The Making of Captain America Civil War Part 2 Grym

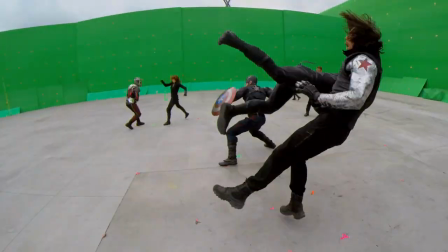(20:33)
That's crazy, and it's epic. So let's do that.
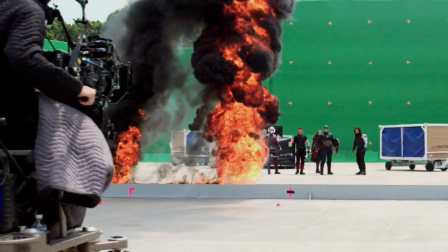(20:37)
It's the worst thing that can happen. They all fight each other, and then the third act gets smaller, personal.
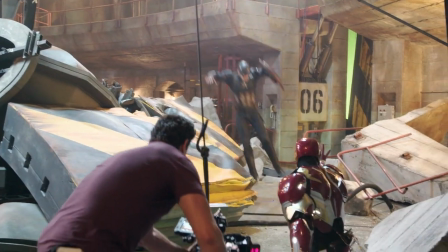(20:43)
And, it's sad, because if this works right, Tony and Steve beating the crap out of each other is emotional.
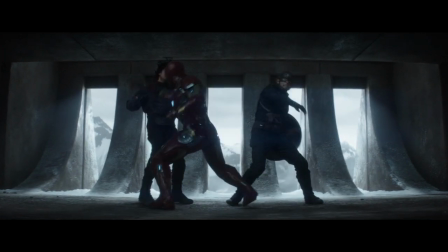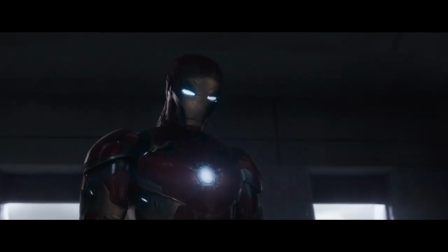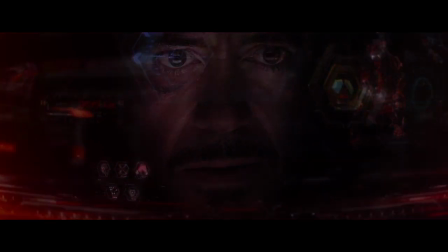(21:05) He's my friend.
So was I. The level of satisfaction either of them can have keeps flopping.
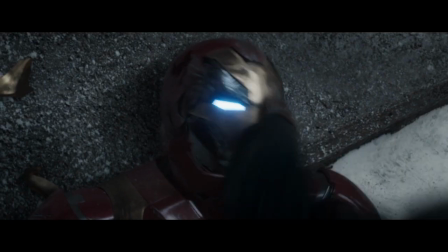(21:12)
Steve wins, but then he's got to put the shield down.
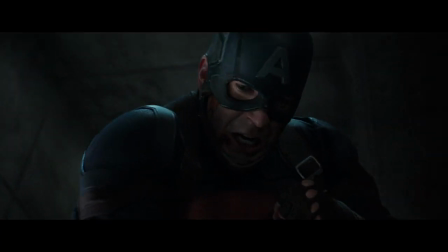(21:15)
You got Bucky, but who the hell is he now? At that point, if I'm the audience, hopefully, I'm going to say, all right, there is no way back from this.
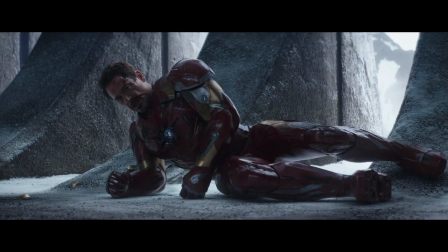(21:22)
The whole universe is about to explode.
That shield doesn't belong to you. You don't deserve it.
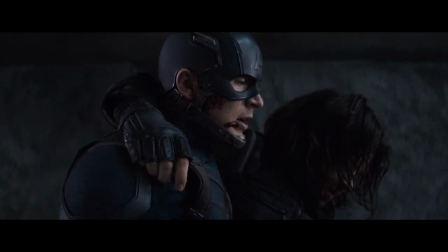(21:30) My father made that shield.
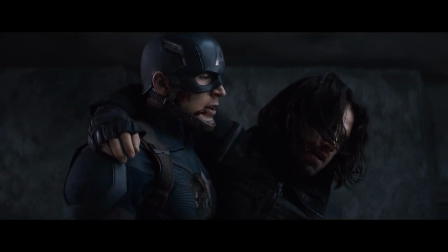Russo's, they make human stories with a superhero feel, as opposed to a superhero movie with, human touches.
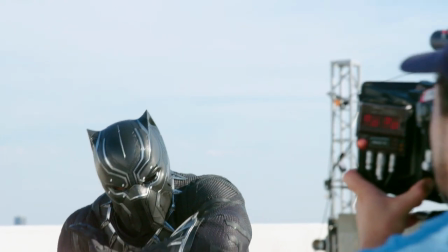(21:45)
That's what makes it so great. There's no right, there's no wrong. There's no clear evil villain on either side of this.
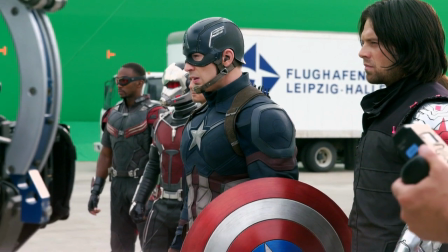(21:50)
It's just a matter of who do you agree with. There's times in your life when you must make a choice, and that should always be who you are.
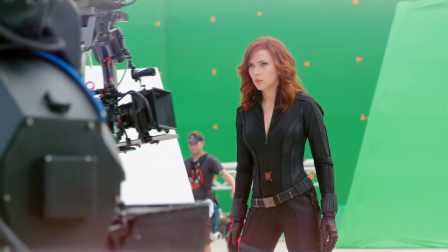(22:00)
You should take a stand for what you believe in, and I think this is what these superheroes do. It does divide them, but they do take a stand. And the question is, will they be able to stick together as the heroic team that they are, or will this division tear them apart completely?
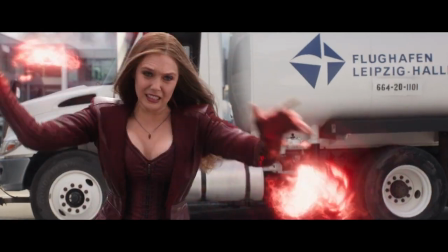(22:18)
But it's great seeing all those people suited up and knowing that we're tackling a story that a lot of fans want to see, and a story that's going to be the jump off for a next chapter in the Marvel world.
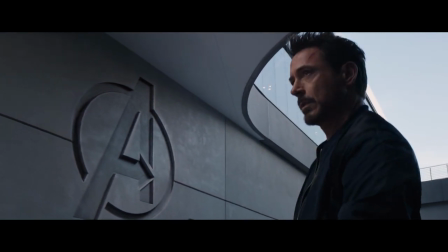(22:31)
Well, that's what's exciting about Civil War,
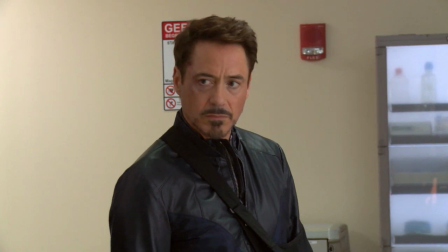(22:34)
is that you have the opportunity to tear down this family unit just prior to their darkest hour. You're giving the audience a great distance to travel to see if they actually can pull it back together
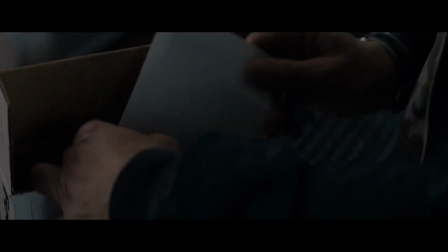(22:46)
to defeat what the universe will ultimately consider its biggest threat ever.
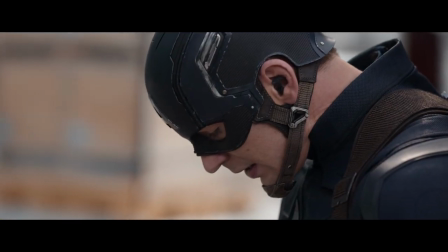(22:52) No matter what, I promise you, if you need us, if you need me, I'll be there.